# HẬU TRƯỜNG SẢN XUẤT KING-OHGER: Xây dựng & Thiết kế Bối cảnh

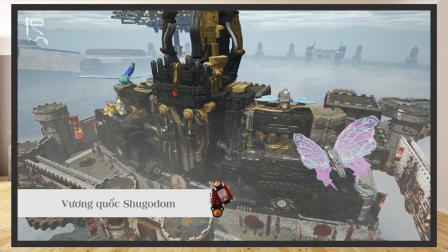4:28 Qua Gong đòi thành Caucasus Caputo và những chú bọ mái Guardian là phần thiết yếu của phim.
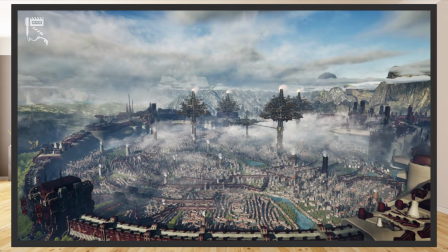4:34 Sau đó đã được giao cho Chengdu Black Film Linkage Technology dựng nên với team thiết kế hướng về phong cách châu Âu cổ với nhiều loại máy móc dạng steampunk.
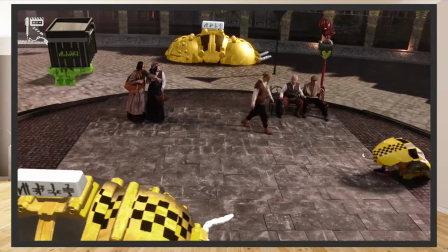4:43 Khí hậu mùa màng ở Sugar Dome tương đối ổn định. Phương tiện giao thông chính là các chú bọ mái Guardian như chiếc taxi ta thấy trong tập 15.
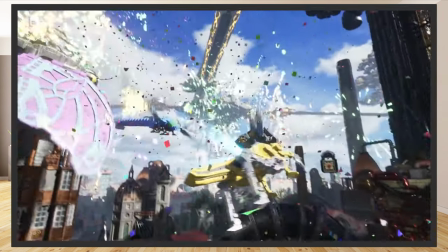4:50 Người và bọ sống chung với nhau. Vai trò chính của Sugar Dome là duy trì sự cân bằng của thế giới bằng sức mạnh của các thủ hộ thân Ở Sugar Dome,
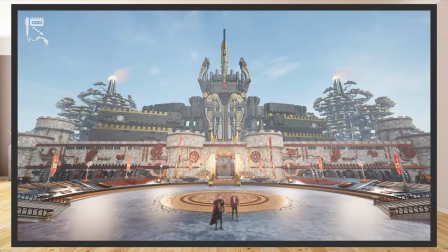4:59 họ thiết kế tòa thành ở chính giữa thành phố và treo tít trên cao Với 4 cây máy có chức năng như thang máy Cũng là khu vực
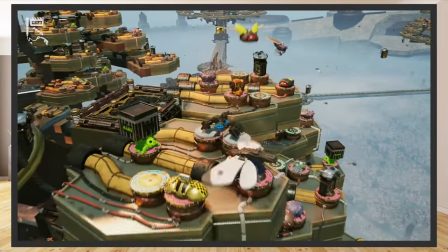5:06 để các côn trùng máy của Vương quốc làm việc ở trên đó Như ta có thể thấy ở tập 1 Nối giữa tòa thành và 4 cây máy là
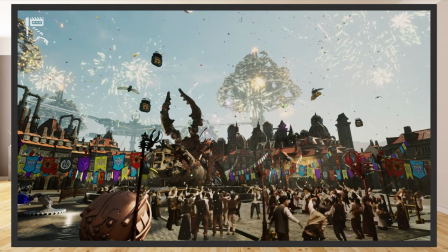5:13 thứ mà đoàn làm phim gọi là con đường gươm Ở trước tòa thành là một quảng trường Cũng là nơi mà Kuwagon trốn ngụ
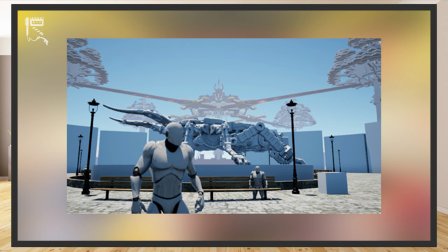5:19 ở tập 1 Như các bạn thấy trong hình Họ cũng có để váy model hình người để làm hình nộm cho việc căn trình kích thước của toàn thành phố Ngoài ra,
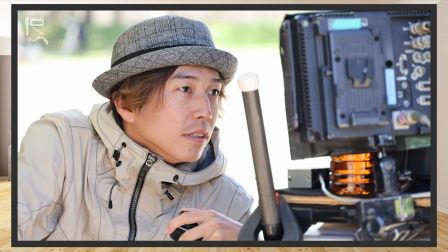5:28 trong ghi chú của đạo diễn Kami Horyuchi cũng có những chi tiết như Các tòa nhà không nên quá sắc sỡ
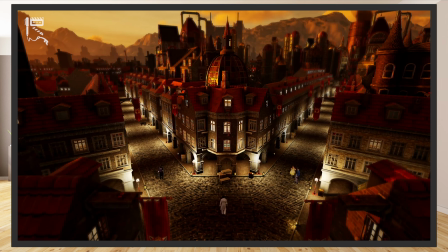5:33 Kích thước tối đa của các căn nhà nên là 12 mét,
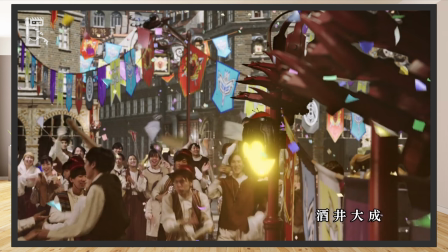5:37 bao gồm cả phần trang trí Quốc kỳ được treo ở khắp nơi Đèn đường nên có hình dạng côn trùng Sử dụng sen kẽ kashiji và đạo cụ thủ công
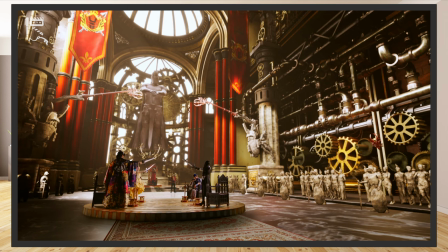5:45 Do độ cầu kỳ của Vương quốc Đạo diễn, nhà sản xuất đã phải họp bàn với ban mỹ thuật rất nhiều lần để rồi ta có được thành phẩm như trên hình.
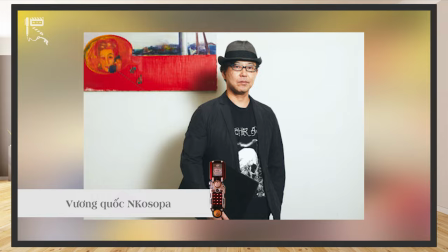5:55 Tiếp tới là Unkosopa, được Toshiyuki Kimura thiết kế. Ông cũng là người thiết kế Day Breakdown trong Camerider 01.
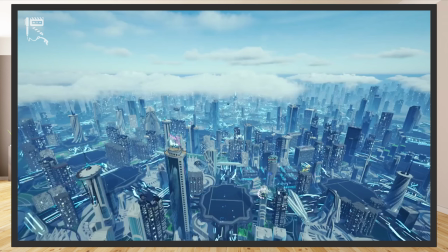6:04 Toàn bộ tài nguyên của Unkosopa được Blackfame dựng nên.
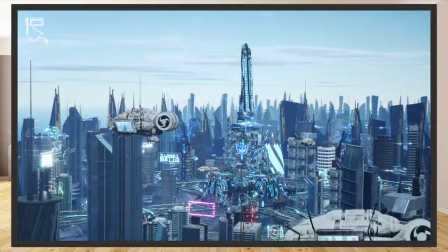6:08 Thành phố của Unkosopa mang hơi hướng Cyberpunk với đèn neon và những toàn nhà chọc trời ở khắp nơi.
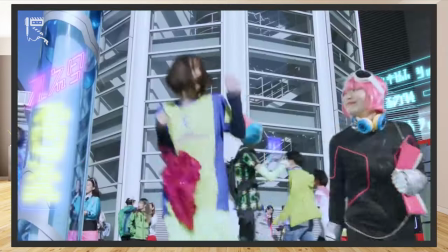6:14 Cư dân ai cũng có một chiếc máy như iPhone hay iPad, nhưng hiện đại hơn. Vùng ngoài ô là khu công nghiệp hoàn toàn tự động.
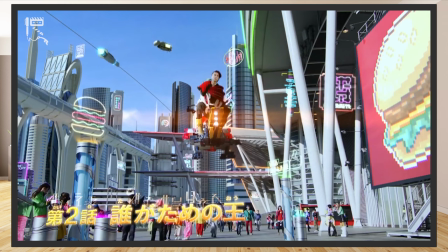6:21 Phương tiện giao thông gồm xe hơi, xe máy, xe quay,
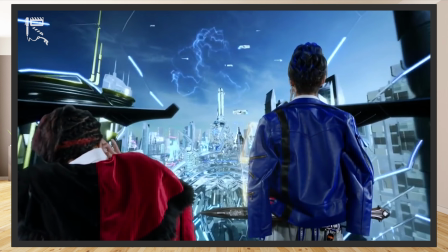6:25 xe điện Khí hậu nơi đây có đủ 4 mùa Đây là một thành phố hiện đại gần giống với những thành phố quen thuộc mà chúng ta đang sống Theo ghi chép của đạo diễn,
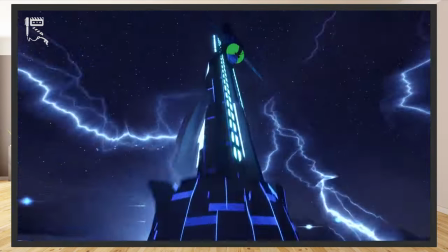6:34 mây sẽ luôn tích tụ trên đỉnh tháp của tòa thành Peta Xét sẽ đánh vào cột thu lôi
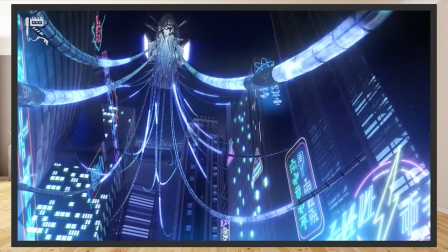6:39 của tòa thành Từ tòa thành dẫn thẳng ra một cái máy phát điện cỡ đại Từ đó,
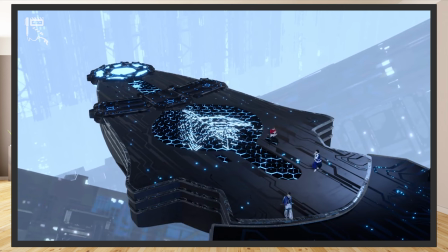6:43 năng lượng sẽ được truyền ra cả thành phố Trên lối đi vào thành sẽ được bố trí những cảm biến ở
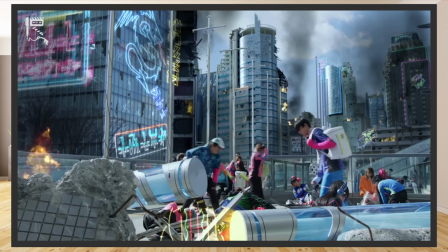6:49 dưới chân Khu vực thành phố sẽ có những tòa nhà cao tầng và những ngôi nhà với hình dáng quen thuộc,
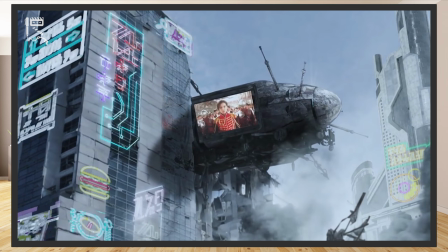6:54 tiện cho việc lồng các shot quay ngoại cảnh trong thành phố vào phim như trong tập 2, tập 9 hoặc tập 35.
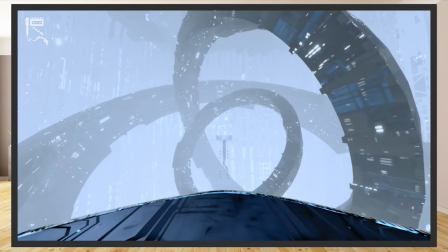7:01 Ở bên trong tòa thành, nơi đặt ngai vàng sẽ có thiết kế đậm chất khoa học viễn tưởng với 3 vòng máy luôn xoay quanh.
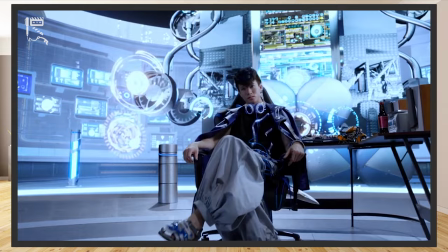7:07 Theo ghi chép của đạo diễn, địa điểm mà mọi người hay tụ họp cũng là nơi mà Yanmar để bàn làm việc và gấy của mình thật ra không phải là ngai vàng.
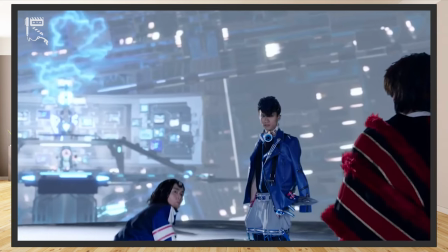7:15 Ngai vàng thật sự của Unkosopa nằm ở phía trên, còn ngai vàng của Yanmar lại là chiếc ghế gaming quen thuộc.
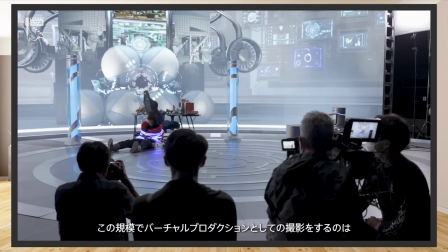7:22 Thiết kế ở Unkosopa và ở Shukottom có phần sàn tròn để tiện việc tích hợp cùng
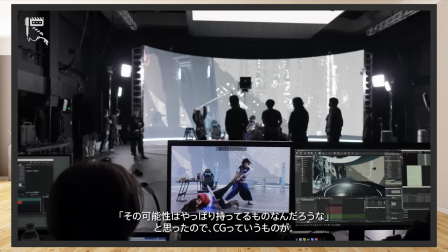7:27 với các đạo cụ trong lúc set-up môi trường giúp dễ thay đổi tùy theo bối cảnh trong khi ghi hình.
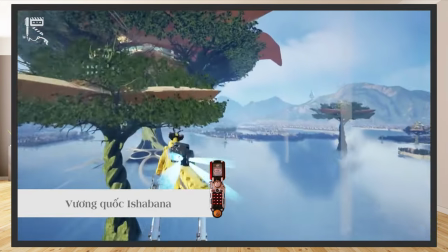7:34 Với Ishabana, để diễn tả được vẻ đẹp hoàn mỹ, diễm lệ của nơi đây, dàn staff đã nghĩ đến ý tưởng thành phố nước.
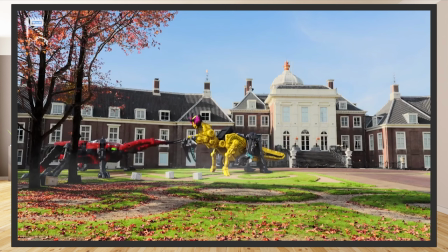7:42 Thiết kế nhà cửa tuy có nét tương đồng với Shukottom, với kiến trúc nhà cửa theo phong cách châu Âu Cổ, nhưng nơi đây lại mang âm hưởng của Venice của Ý nhiều hơn.
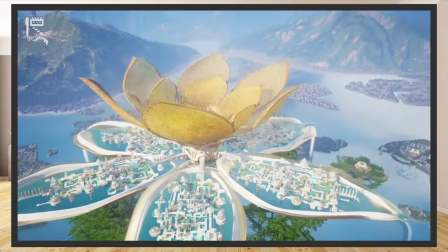7:51 Ngụ trên mặt nước, nhà cửa, các khu dân cư chia nhau rải rác khắp nơi,
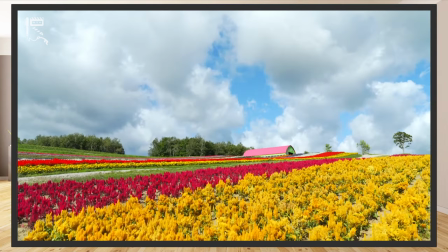7:55 thành phố luôn chặt ngập hoa, thời tiết chủ yếu là nhiều nắng, phương tiện giao thông thường thấy là xe ngựa và thuyền.
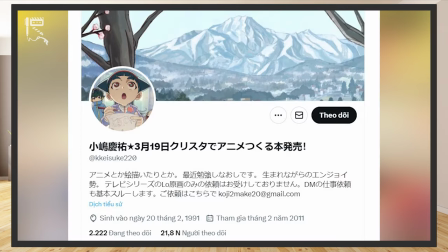8:02 Bức phơ họa trên hình được Kojima Keisuke phát thảo, ông là một đạo diễn và animator có nhiều kinh nghiệm cho mảng anime. Đây là lần đầu tiên ông tham gia một dự án của Super Sentai. Một điểm đáng nói,
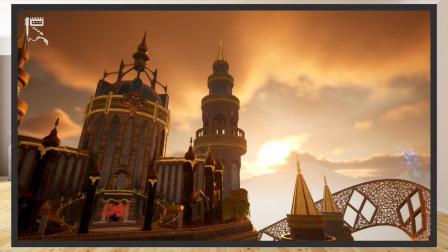8:15 do King Roger là một dự án rất đặc biệt và đậm tính giả tưởng nên phim có nhiều điểm lấy cảm hứng từ anime trong lúc dựng hình và quay phim.
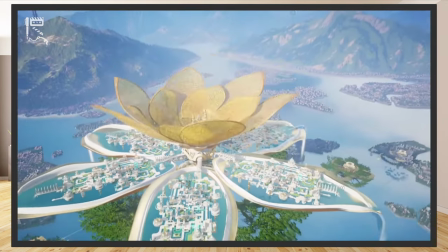8:23 Ấn tượng nhất của thiết kế này, át hẳn là cánh hoa xung quanh tòa thành Flaputo có thể đóng mở được.
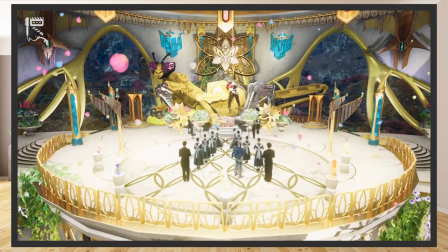8:29 Phía sau khu vực ngai vàng của Ishabana là một hồ cá.